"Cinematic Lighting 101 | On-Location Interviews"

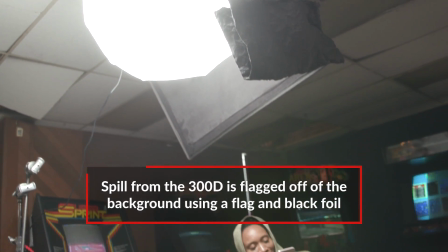244s
It reminds me kind of interrogation-y kind of setup, but a little bit softer and more interview style. So I also noticed that you threw up a couple lights in the background to add a little bit extra dimension.
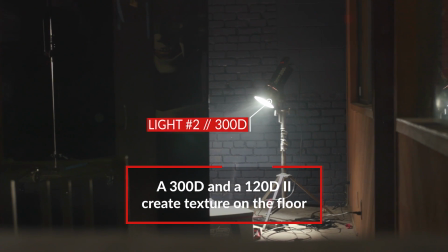255s
What were those? I got a 300D behind one of the arcade sets to create some lines on the ground and texture on the actual games,
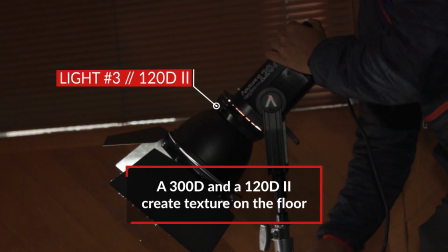262s
and then a 120D on the left side of the frame doing the exact same thing. Very important.
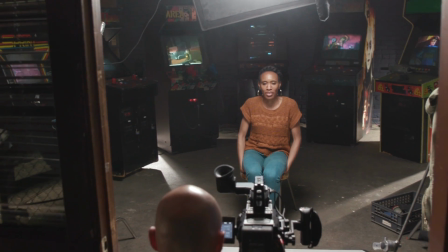267s
People forget about the ground. If your subject is sitting and you're seeing the ground, sometimes it's good to have a little bit of more texture there, a little bit more play. So let's see how that works out.
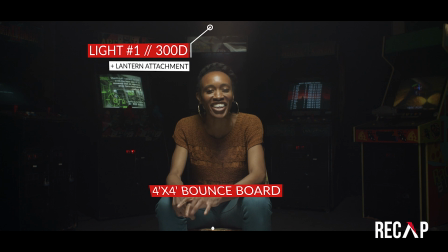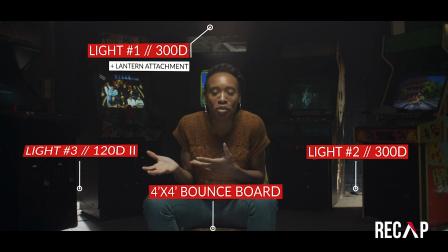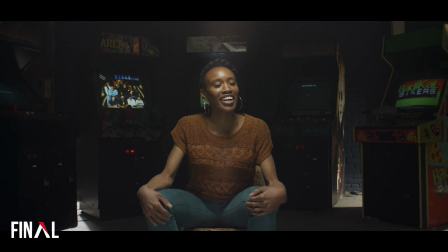290s
So that is your episode on shooting cinematic interviews on location.
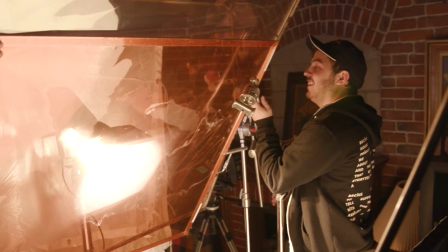296s
One more time, William, if we're going on location, what are the things that we have to watch out for before we set our lighting up?
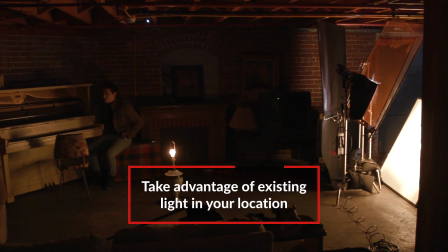302s
All right, so the first thing is pay attention to the natural light that's happening at your location. Natural or practical. Lean into that, don't resist it, you don't have to try to change it.
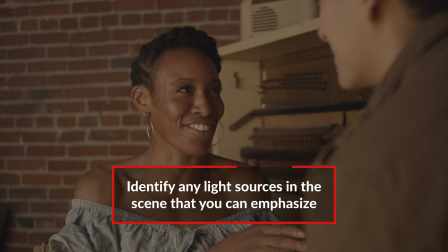311s
Second, figure out what's happening and then figure out how you're gonna supplement that light. Finally, be very intentional about how you want your subject to feel against the background.
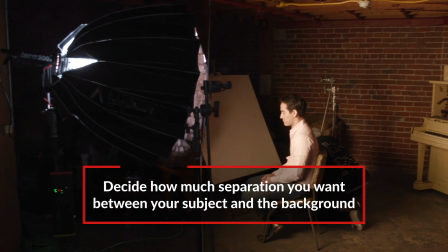320s
Do you want him or her to stand out, blend in? Think outside of the box.
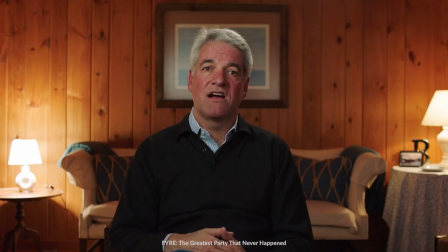324s
You know, there's so many documentaries out these days, like on Netflix, that use on-location cinematic lighting. So we want to know, what is a documentary that you saw recently that used really good cinematic lighting for their on-location interviews?
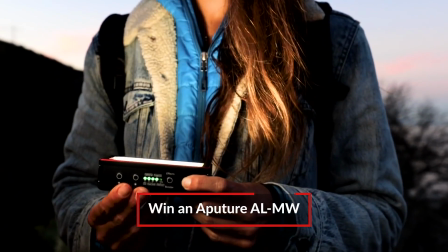338s
The best answer will win an Aputure MW light. So if you enjoy this channel, if you enjoy this content, please subscribe to Aputure. Please follow, click the bell icon, go on Twitter, go on Instagram, follow William, follow me, and until next time, have an awesome day.